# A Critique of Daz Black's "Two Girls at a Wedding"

Two Girls at a Wedding is a sketch series from creator, writer, actor and director Daz Black.
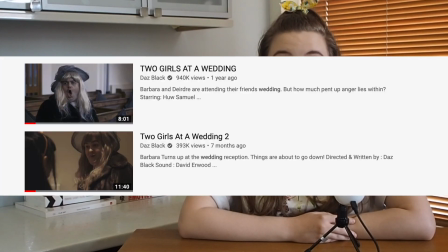(0:11)
Part 1 was published on the 29th of January 2019 and Part 2 on the 20th of August 2019. The plot focuses on a woman called Barbara, played by Black,
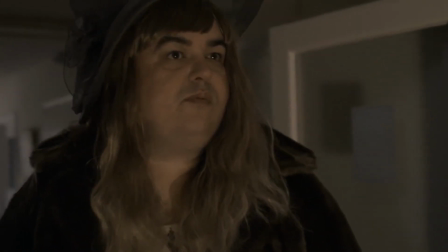(0:21)
attending the wedding/wedding reception in Part 2 of a former fling who she still clearly harbours feelings for.
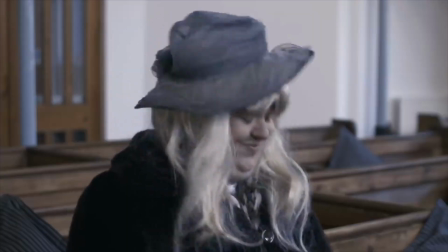(0:28)
The other girl in the title refers to Deirdre, also played by Black.
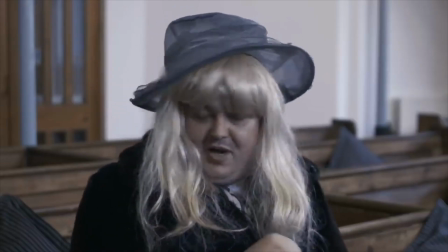(0:33)
But the story definitely focuses on Barbara as opposed to Deirdre, although we see scenes featuring her in both parts 1 and 2. My aim for this video is to explore both of these sketches and offer critique and comparison to certain scenes as well as my own thoughts and opinions. I want to talk about the sketch from the angle of the filmmaking and showcase the things I believe could have been done differently. In the first part of this critique, I will be exploring and commenting on specific elements and ideas presented in the first sketch. Some scenes will be commented on more heavily than others, depending on whether I believe a scene requires more attention. These features include the mise-en-scène, the cinematography, pace, which relates to the editing, and the relationship between characters and their consistency. The first thing I want to talk about is the opening sequence of the first sketch. The sequence opens in a church accompanied by instrumental organ music.
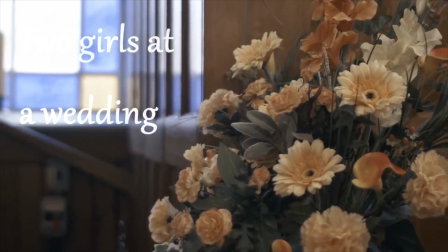(1:35)
The shot of the flowers is composed well, ignoring the electricity boxes in the bottom left-hand corner of the frame.
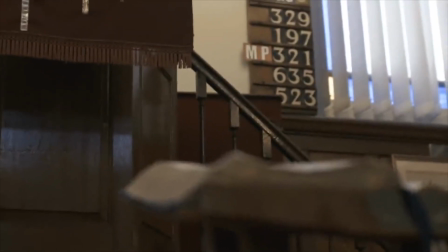(1:42)
There is a nice focus pull, which is interesting to look at, and makes use of the camera in a compelling way. However, I do believe that there are some minor issues with this scene as a whole.
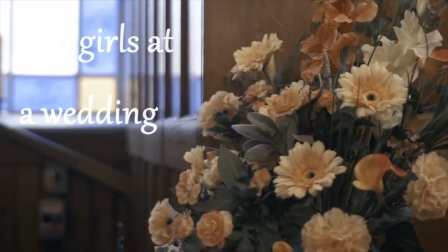(1:52)
The font at the beginning, displaying the title, is the same colour as the overexposed light coming from the windows. This is by no means critiquing the overexposure of the lights, as I believe they add to the sequence and complement it.
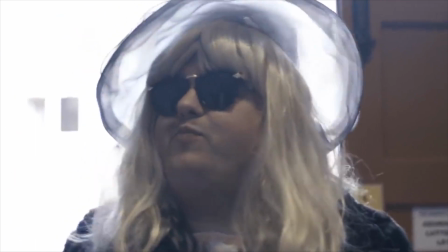(2:04)
The lights give the sketch the feeling of isolation in its own world. The spectator feels fully engrossed in the world of the story.
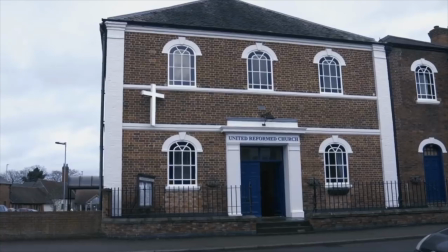(2:12)
Then we cut to the establishing shot of the church building.
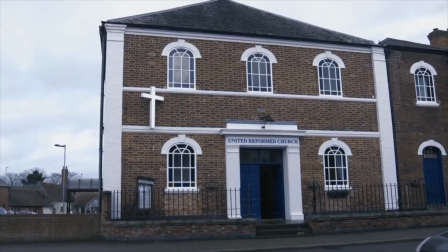(2:15)
The establishing shot itself is fine, but the exterior of the church doesn't really complement the beginning of the sequence,
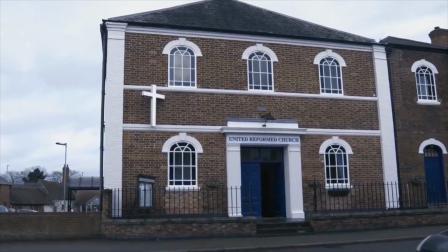(2:22)
and a more traditional church would have been better suited. One issue that I have with the majority of the first sketch is how bare it looks in terms of support artists and extras. This will be a criticism that I will revisit throughout. Having extras or supporting artists talking, looking at watches, even just walking down the street having nothing to do with the wedding would have made the scene feel more lifelike and busy. After the opening sequence, we head into scene 1,
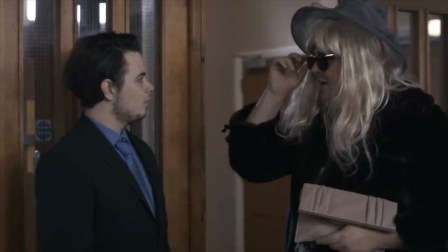(2:47)
as Barbara enters and engages in conversation with groom-to-be Paolo, played by Hugh Samuel.
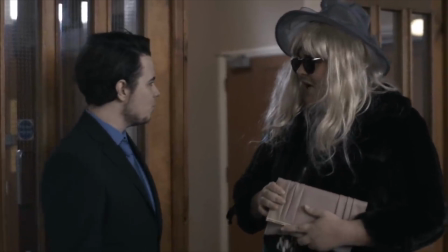(2:54)
The biggest concern I have with this scene is the severe lack of different shot types and editing.
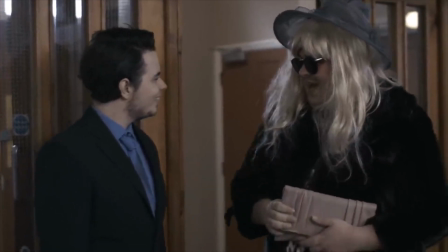(2:58)
Black has given himself so much opportunity to elevate his comedic writing and complement Samuel's acting, but these opportunities are sadly missed.
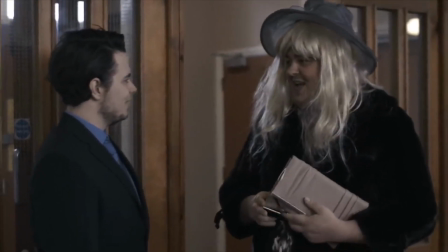(3:07)
Samuel's detriment comes from the fact that the spectator can only see one side of his face for the vast majority of the scene, making his acting talent completely redundant as we are unable to see it.
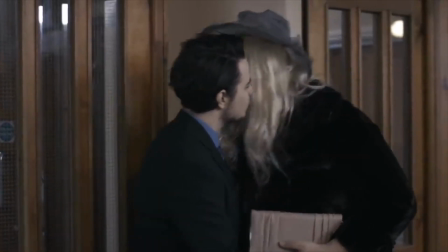(3:18)
There is also a moment of tension where the two characters go to kiss. I feel like this could have been done differently. The first issue is that, to me, the almost kiss happens in a very strange location.
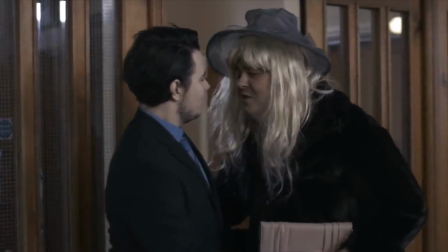(3:30)
The characters are seemingly out in the open. It's unrealistic that a man would be kissing or almost kissing someone else on his wedding day so obviously. It would have made more sense if the scene were to be filmed in an isolated room or in a corner somewhere, to imply that they were alone. Also, this could have been the perfect comedic moment had there been more shot types. The kiss doesn't express the tension it intends to because it is treated just like the rest of the scene, so there is no comparison whatsoever. There is no build-up and it appears flat and quite awkward. I'm imagining close-ups of Barbara and Paolo leaning in to kiss with exaggerated comical faces almost lost in the moment, and Samuel's eyes suddenly open as he realises what's happening. And then it could snap back to the two shot, physically distancing ourselves from the action just as they're distancing themselves from each other.
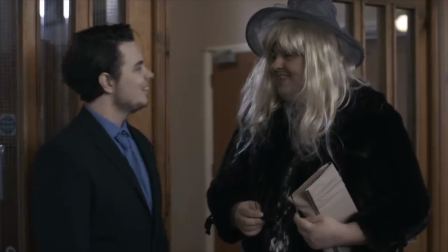(4:18)
It is a shame that this scene falls so flat, as Black and Samuel have great on-screen chemistry together,
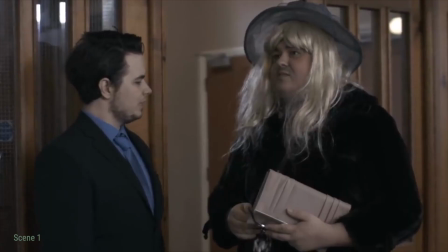(4:24)
and it's clear that they're both invested in their roles and their performances.
I would be lying if I said I didn't think about it, Barbara.
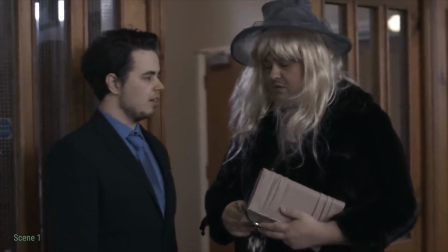(4:32) Times have changed, me and Sarah, we're together now. No, you're right. You're getting married.
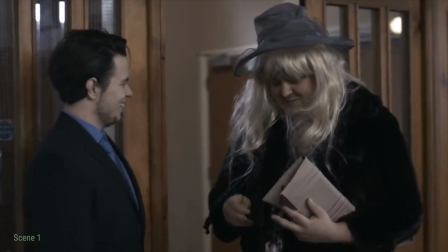(4:38) This is crazy. It's crazy. Why are we talking about that?
Barbara then leaves and sits with Deirdre, marking the beginning of scene 2. Like we said we wouldn't.
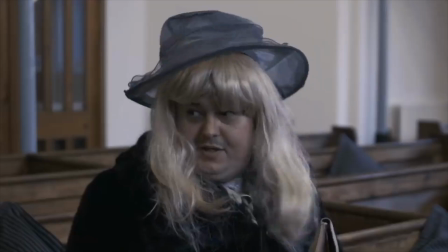(4:45)
This scene is automatically so much better as we're getting more shots going back and forth between characters. The only issue is that both characters are played by Black. I'm in no way insinuating that Black shouldn't be playing these characters, but I have to question whether this attention to the different shots would have been taken had there been another actor involved in the scene, as obviously Black can't occur simultaneously in the same scene as two different characters, unless he uses some kind of split frame tool. Had this been the case, would we be seeing a repeat of what's just occurred? The two characters in one shot for the duration of the exchange?
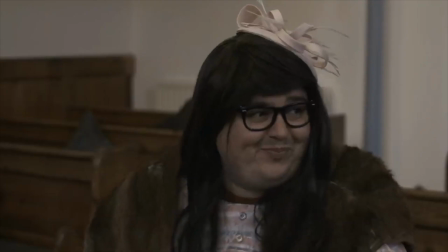(5:21)
One small thing that two different shots can offer is different backgrounds.
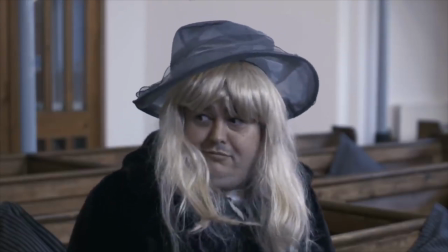(5:25)
We aren't looking at the same bit of the church over and over, but it simulates a tennis match feel as we're turning our heads.
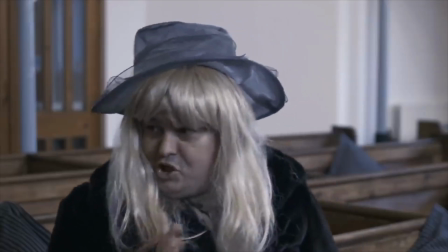(5:31)
But in reality, the camera is turning for us, watching this conversation unfold.
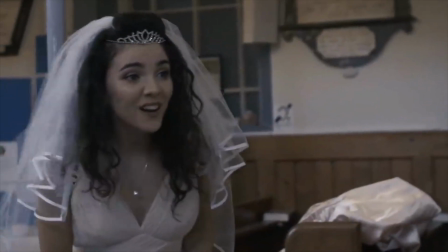(5:36)
The bride enters and joins the conversation with Barbara and Deirdre. And I enjoy this exchange between the three characters during this scene.
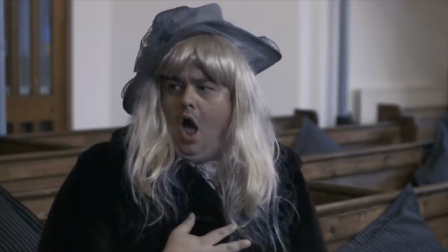(5:44)
Black's writing is elevated by the fact that the spectator doesn't get a choice in where their attention goes.
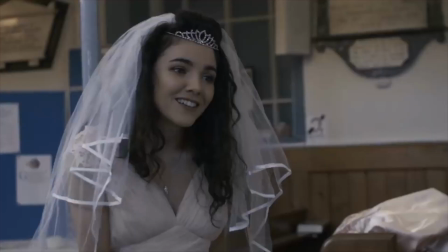(5:50)
Black has control of this scene, and it automatically feels so much punchier and tighter than the previous scene with Samuel.
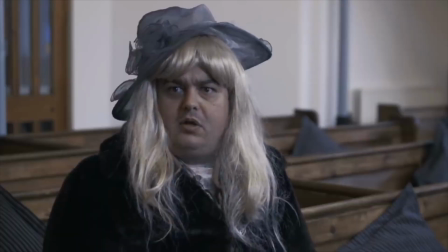(5:57)
I feel, again, that having a few support artists dotted around in the background would have added to the scene, and it wouldn't feel as empty. This could have been something as simple as having somebody sat in the pew in front of the scene and turning a part of their body into a dirty shot, to try and fake the fact that there should be more people.
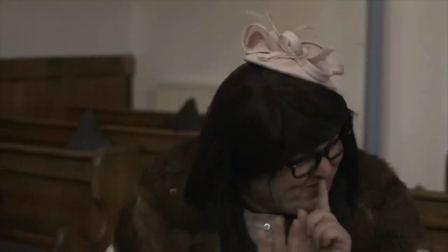(6:14)
Also, the way that Deirdre seems to always be telling Barbara to shush, having more people in the shot that could overhear them would have made more sense. This could be applied to the majority of the scenes, or perhaps use some stock footage of people at a wedding. Also, I have an issue with the comprehension of the final part of this scene, as it doesn't really remain consistent. Deirdre reassures Barbara that she would get married someday, and then for some reason suggests the groom.
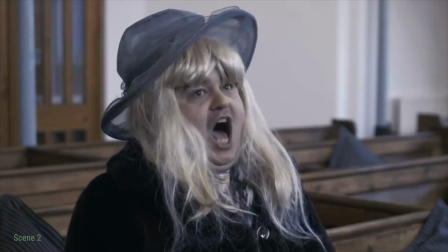(6:39) I just want to get married. Is it so hard to find a man who will marry me?
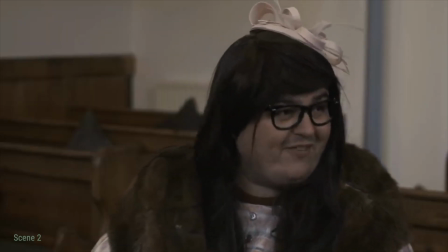(6:45) Oh, don't be silly. You'll get married one day. Wait, didn't you and Paolo have a thing once? He's looking at you.
This is jarring as Deirdre seemed very happy for the bride and groom, referring to the bride as our Sarah at the beginning of the scene to indicate that she cares for her and could be related to her.
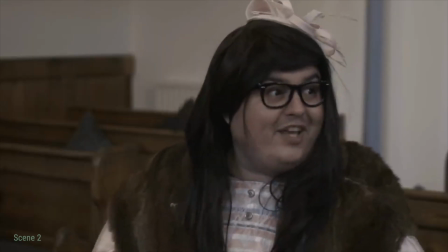(7:03) I'm so excited. I can't believe our Sarah's getting married.
This transforms to her then joining in with the jokes about Sarah, to then seemingly wanting Barbara to get back together with the groom. This catalyses the shot where we see Paolo looking intensely at Barbara, exaggerated for comedic effect.
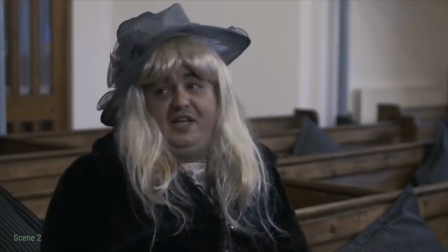(7:20) He's looking at you. Oh, please. Practically hasn't looked at me in years.
This would have been funnier if the character referred to had been someone completely unrelated to the rest of the story, to indicate that the only men interested in Barbara are the ones that she does not reciprocate feelings with.
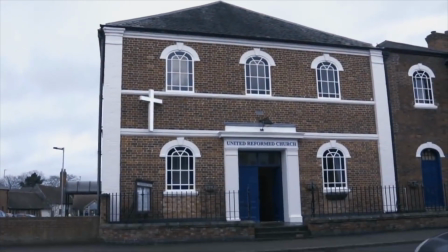(7:40)
The sketch reaches its climax as the wedding begins. I like the use of the establishing shot again.
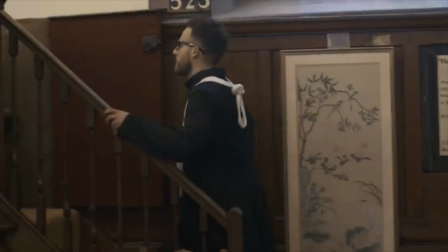(7:45)
It makes for a good transition to the ending, indicating that some time has passed and also reprises the music.
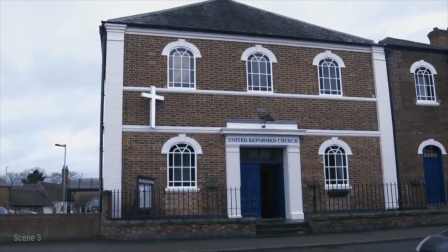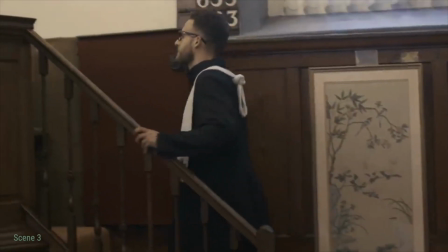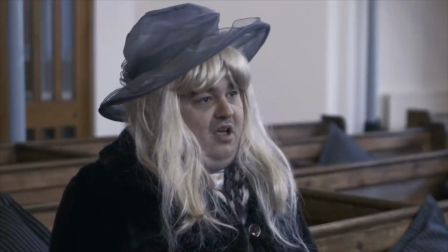(8:01)
Barbara telling the vicar to fuck off at the beginning of the ceremony is the climax to the piece.
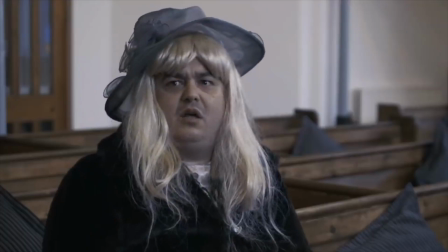(8:06)
She has been saying unpleasant comments about the bride all day because of the jealousy she is feeling, and all this seems to come to a head when she cannot deal with it any longer.
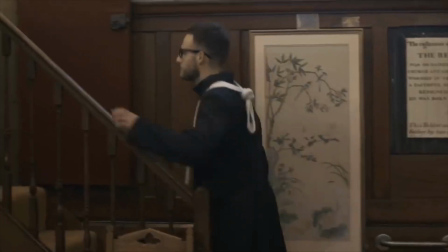(8:14)
In my opinion, I think this could have been elongated to make more of an impact.